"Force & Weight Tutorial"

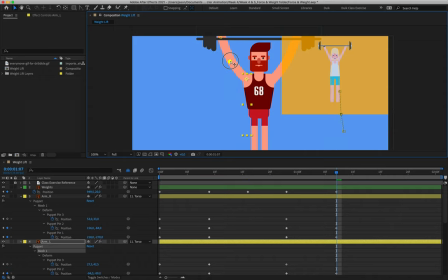26:52 Okay, so it's okay that the bar cuts out. I'm going to show you how to fix that because we can use the null objects to solve this problem quite often in many cases of animation. Okay, so if we scrub back through this animation, we now have our character raising that bar into the air nice then last little section we
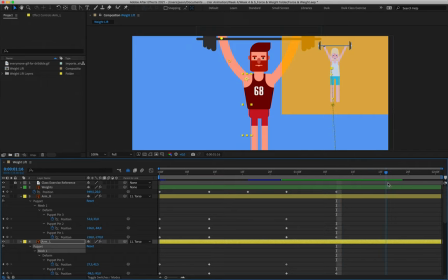27:11 have a hold our character holds it in the air so I'm going to move out to frame 15 so that's one second and 15 frames and again we're going to create empty keyframes by just simply clicking on the little empty keyframe button to the far left on the timeline creating a keyframe for every property
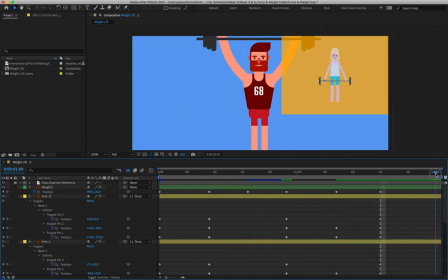27:30 then I'm going to move down the timeline to the very last second that's second number two and nice and simple all I'm going to do is copy and paste the very first keyframe from layer two's position and then I'm going to copy and paste the very first set of puppet pin positions
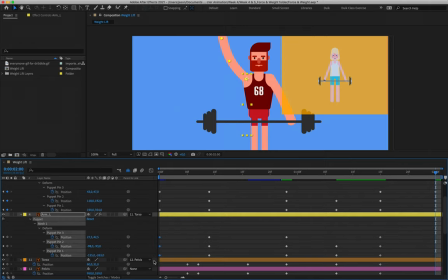27:49 from layers three and layer four and that has our character bring his arm down to rest.
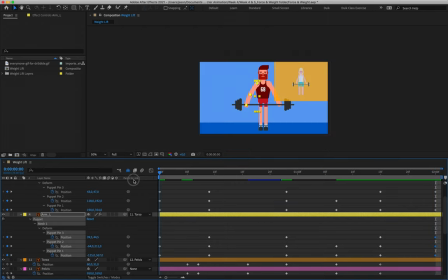28:01 Okay cool so we play this back we've got our basic movement it's looking pretty decent so far next up we're going to do our easing and then we are going to add our secondary action after
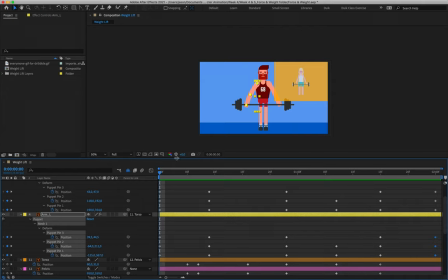28:16 that where we animate the facial features all right so i'm just going to quickly expand my timeline
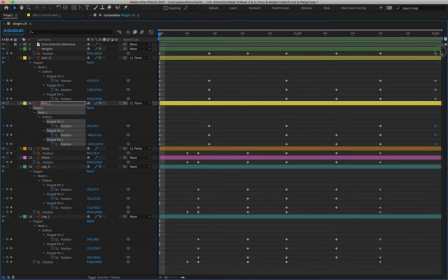28:21 so i can see it a little bit better and i'm going to click and drag to select all of the
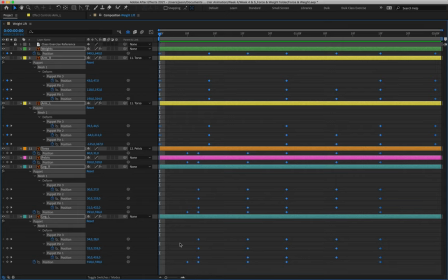28:25 keyframes on screen at the moment then we can apply easing by hitting f9 on the keyboard or simply right clicking on any one of the keyframes and selecting keyframe assistant easy ease. Okay let me drag this back down again.
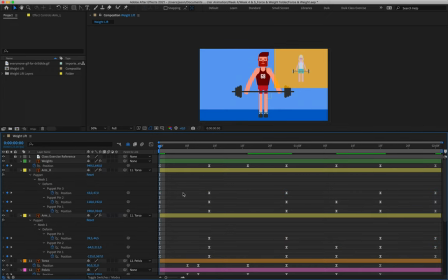28:46 Now because the first portion or rather because the animation was able to be broken down into sort of significant portions such as the first movement the second movement and then the third movement this makes it very easy to work within the graph editor.
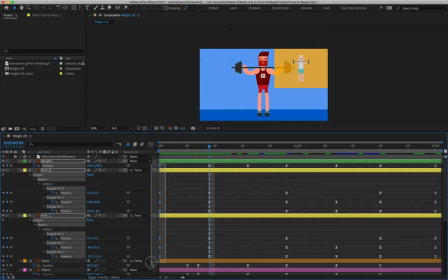29:01 So I'm going to grab the keyframes for layers two three and four and
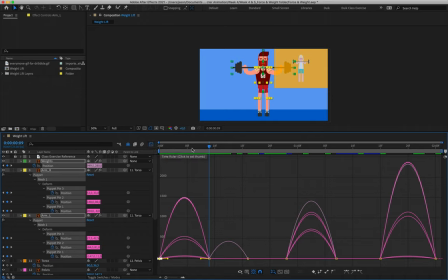29:08 I'm going to go into the graph editor because they're all moving at the same time we can work with them here at the same time. Okay so the illusion that we want to create here is a bit of a struggle and then popping into place before he comes down into the squat.
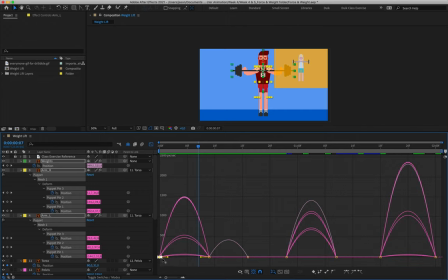29:24 So what I'm going to do is grab my set of keyframes here on the left and I'm going to drag that handle towards the right and then I'll grab the second set of key frames and push it slightly to the left.
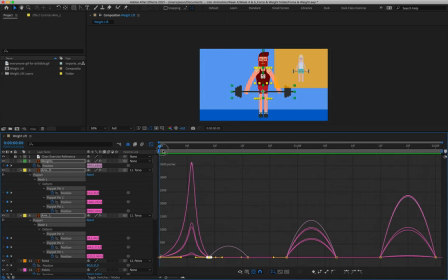29:38 I do want to give the character a little bit of time to slow down into that lift. Okay so that's looking pretty good happy with that. Next we'll do the next set of loops we're going to come back to this little loop over here when we do the leg animation.
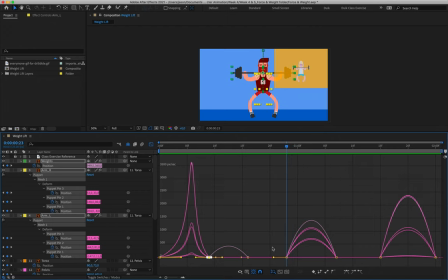29:57 So this little piece over here, we want again another struggle. I'm going to make it a fairly steep struggle and see what that looks like.
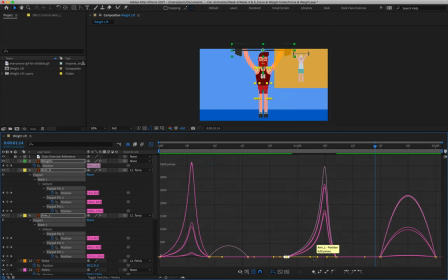30:10 It's maybe a little bit too much. Not too intense, but we do want a nice struggle to begin with so that he eases out of it and lifts it up.
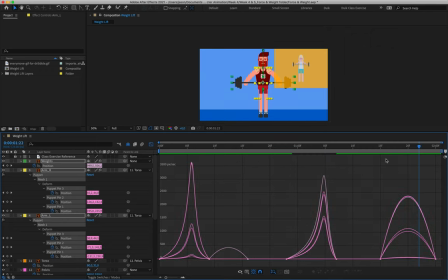30:19 Just gives the sense that it's actually a piece like a weight force being interacted with and then lastly this lowering position I think what we can do is simply grab the last set of keyframes and create a little bit of a dip so that that barbell comes down quite quickly and then eases
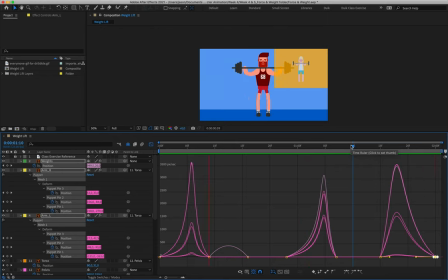30:36 into its position okay
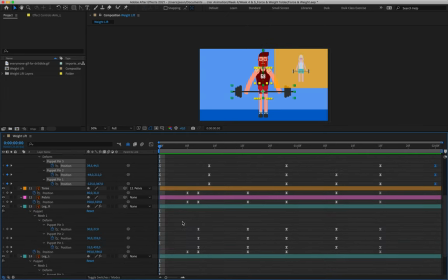30:40 cool moving down we can then do the rest of the layers at the same time
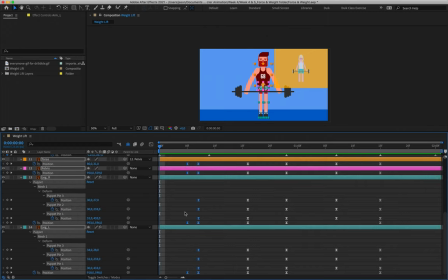30:47 so I'll grab keyframes from layers 11 12 13 and 14 and dive into
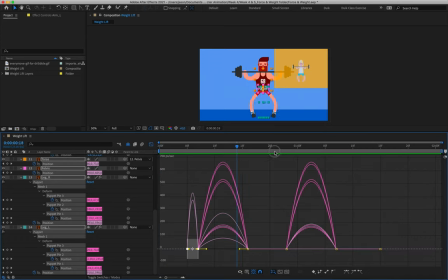30:52 the graph editor again because they're all moving at the same time we can move them all at the same time now this little blip that we have over here where our character is bouncing into the air we're not going to do anything with that it only takes place over two frames
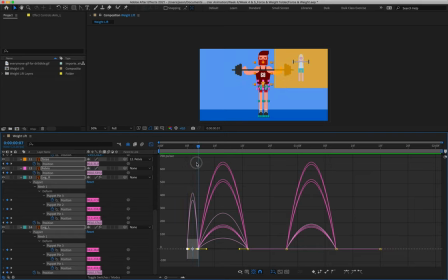31:05 so there's literally no time to work with there it really wouldn't make a difference for this movement over here we want to create the illusion of easing down into it. So we're going to come down fairly quickly.
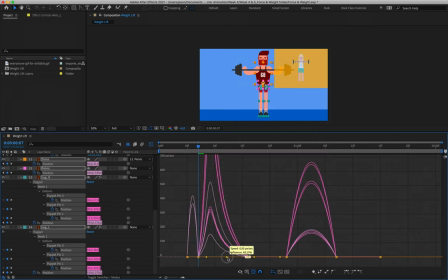31:18 I'm going to grab the third set of keyframes here and create a bit of a peak. And I'll push this out slightly. So that eases out of it as well.
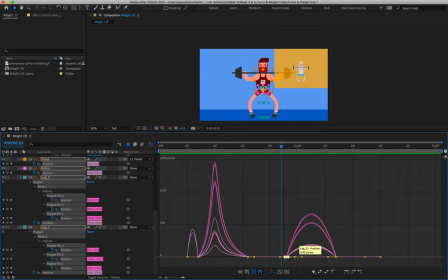31:33 Okay, standing up, we want to create the illusion of a struggle. So we're going to have a very big peak to the far right. And that creates the illusion of overcoming the weight as he snaps into place all
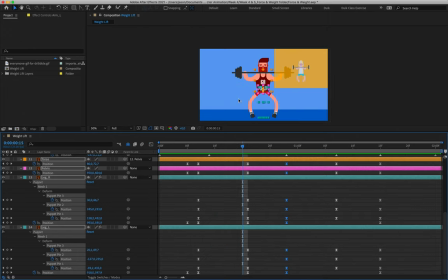31:48 right and here we have a happy little accident that we can actually leave in so if I play this
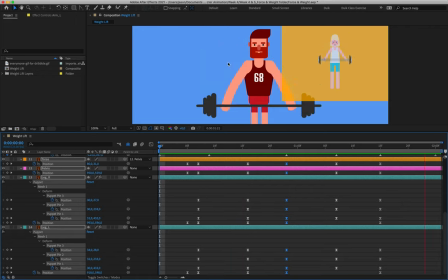31:55 back you'll notice that the bar is being left behind slightly as our character is now squatting this is because
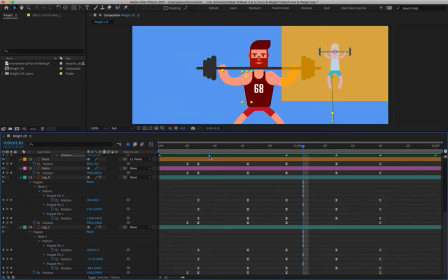32:03 we haven't yet adjusted the graph or rather we adjusted the speed graph for that position in the wrong direction if we had pushed it in this direction it would fall faster but it's landing quite nicely so I'm pretty okay with that just want to see here yeah sorry I had the wrong layer selected so this little piece over here this little bump if we were to change this bump we
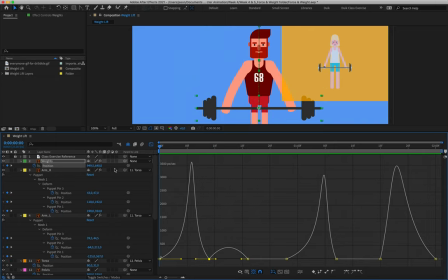32:32 could correct that timing but that little fall does look like it's adding to the secondary action so I think we can leave it
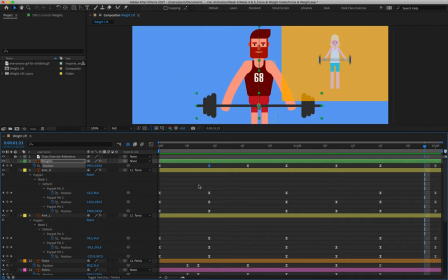32:41 okay so we have now applied easing what we're going to do next is we are
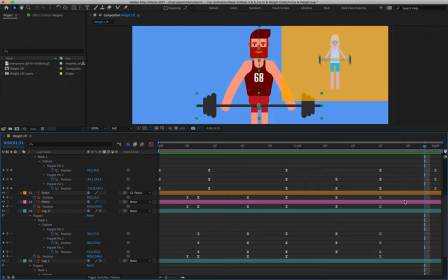32:46 going to grab the torso layers keyframes simply by clicking and dragging and I am going to shift them to the right by two frames let me see what that looks like and this creates overlap between the movement of the upper torso and the thighs and legs so
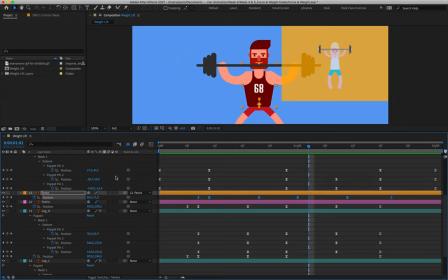33:06 that overlaps looking great okay then we can come and add our secondary action which is going to be animating the facial features so what I'm going to do is I'm going to hit command or control a to select all of my layers I'm
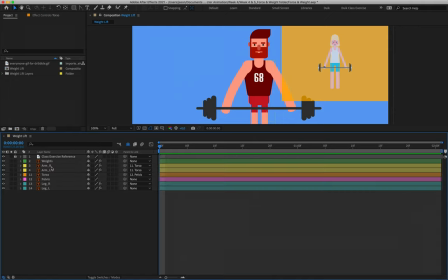33:20 going to collapse them and I am going to lock all of them except for layer two right layer two we are also going to be animating the puppet pins to add that curve to it
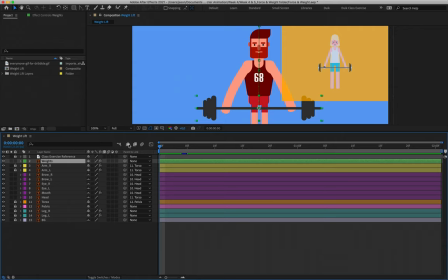33:33 for the weight all right I'm going to turn off the shy function in order to reveal layers five down to ten and we might even need a little bit of animation on the head so let's just quickly bring out the torso I'm going to hit a u
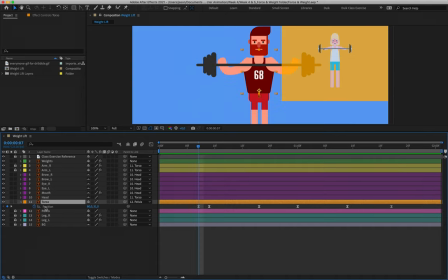33:47 to bring up its position keyframes let's quickly add some animation to the head so that we've got some overlap there as well p for position I'm on frame seven I'm going to create a position keyframe for the head and I'm just going to go ahead and add easing to it because we're going to do that at the end anyway.
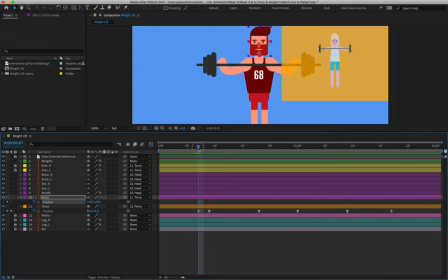34:06 Okay as our character is jumping up we don't really need to add much of an animation there but we can maybe just shift the head up slightly to create the illusion of that head rising.